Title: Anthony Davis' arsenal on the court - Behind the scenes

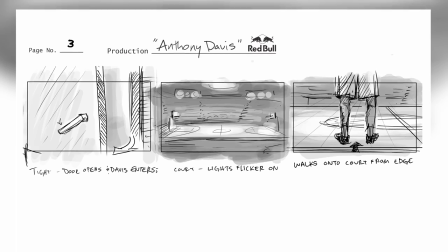(0:03)
The original vision behind the project was that we wanted to showcase Anthony's abilities on the court,
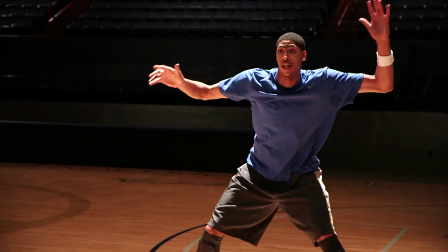(0:09)
beginning to end, from defensive all the way through the practice that goes into that, to the tip-off, all the way to jump shots in the dunk. To pull off an idea like this, you know, we had to employ a bunch of different technologies. We wanted to use the Phantom camera because we wanted to slow down the action enough so that people could really see the skill that it takes. Using that slow motion and being able to see everything we wanted to take it one
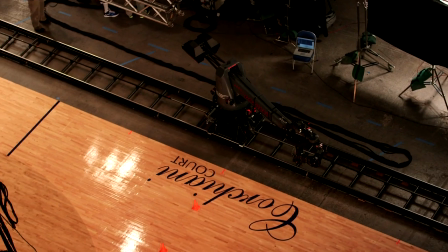(0:36)
step further and employ a technique called motion control where essentially a camera starts at one end of the court and moves to the other in
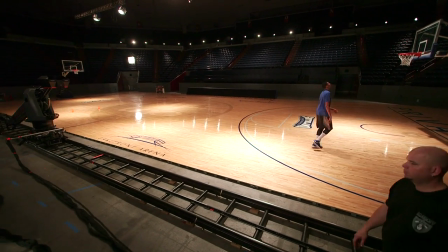(0:45)
an exact move so that we would set him at different points at
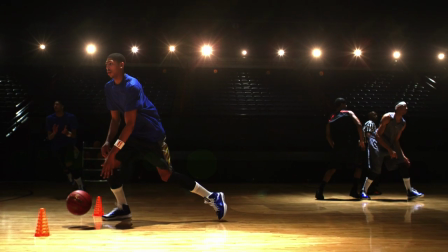(0:49)
the court and then you would layer them all together in one shot we can show Anthony Davis's whole arsenal.
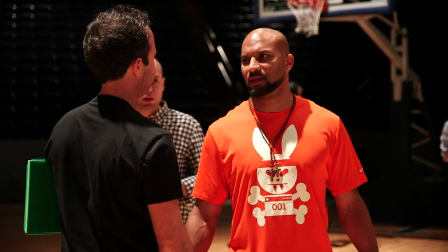(0:57)
For that we had to enlist the help of a professional and we brought in Rashad Floyd. Rashad is like a director slash technical director slash hype man slash awesome guy.
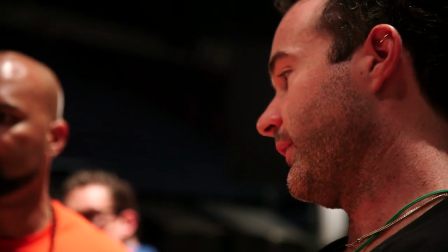(1:08)
He basically came in and got with the director.
Starts defensive, ball handling, three points.
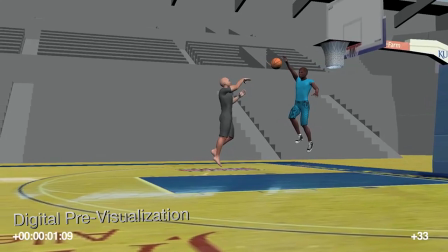(1:15)
When Nick first hit me up and said Rashad, I've got this extravagant idea. I want to capture every element of Anthony Davis's game on both ends of the court.
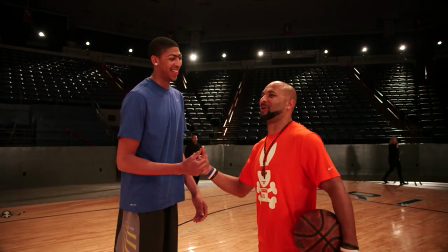(1:24)
I was excited. They've together developed the best shots that we can do for each point of the motion control camera.
No matter where, I want you to send it.
Anthony Davis, his work ethic was something that showcased in this feature as well. There's a reason why he's the number one draft pick. There's a reason why he spent one year in college and won a national championship.
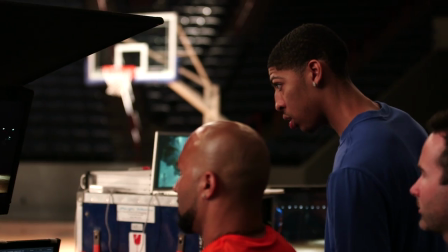(1:44)
He played the night before the game. He had to practice the day of our shoot. And he showed up there and completely bought into the execution of this feature.
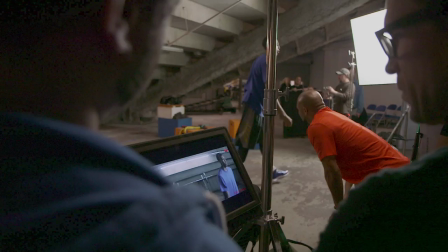(1:52)
Our DP was Mark Ritzma. And he met up with our director. and they designed all of the lighting inside the venue. We had to figure out exactly where Anthony would be,
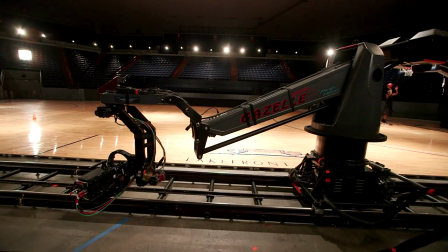(2:01)
what his exact action would be, so that we could not only program the camera to show him correctly, but also to program things like focus, exposure, and actual position of the camera.
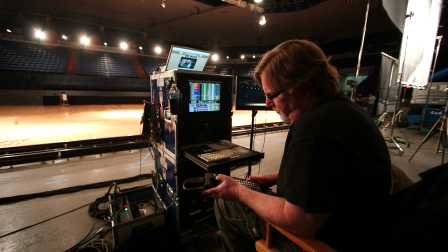(2:14) Going from two to one in reverse, through the move.
As this camera moves consistently up and down the court,
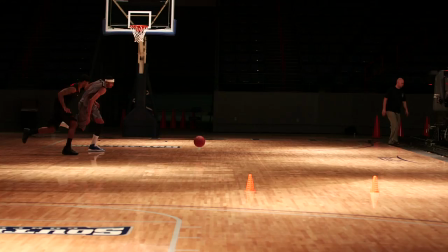(2:22)
we have to be able to hit our marks precisely and create the action that's as authentic to a true practice and the true game as possible. Once we had all of our motion control points set and we had like the best takes and the best selections from that sequence,
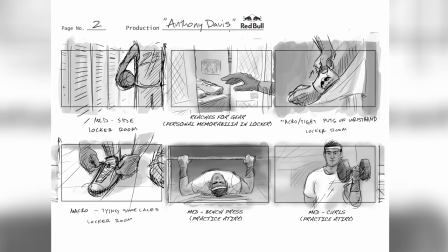(2:38)
we were then, you know, moving on to our story points, which were like the locker room shot, the weight room shot.
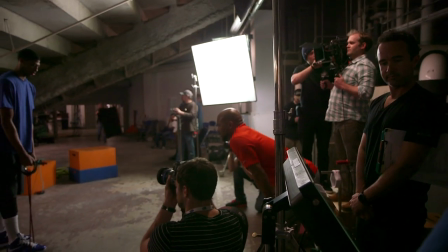(2:45)
When we put this together, you know, we wanted to pay homage to that with practice vignettes of what he does and prepares for the court.
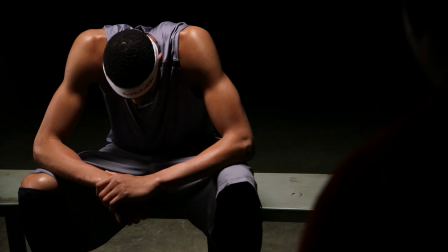(2:53)
Anthony was such a trooper, we were able to move through these last three segments, I think in about 45 minutes.
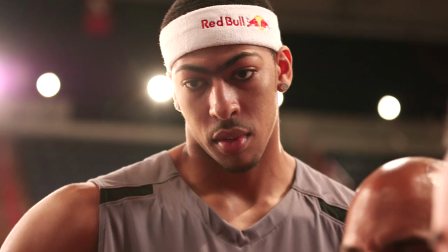(3:00)
If it was easy, there would be a hundred features like this, and I think that's what everybody that was part of this team was excited about,
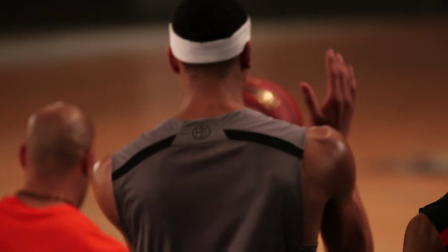(3:06)
was a challenge to innovate a different vision, to create these moments that energize our audience.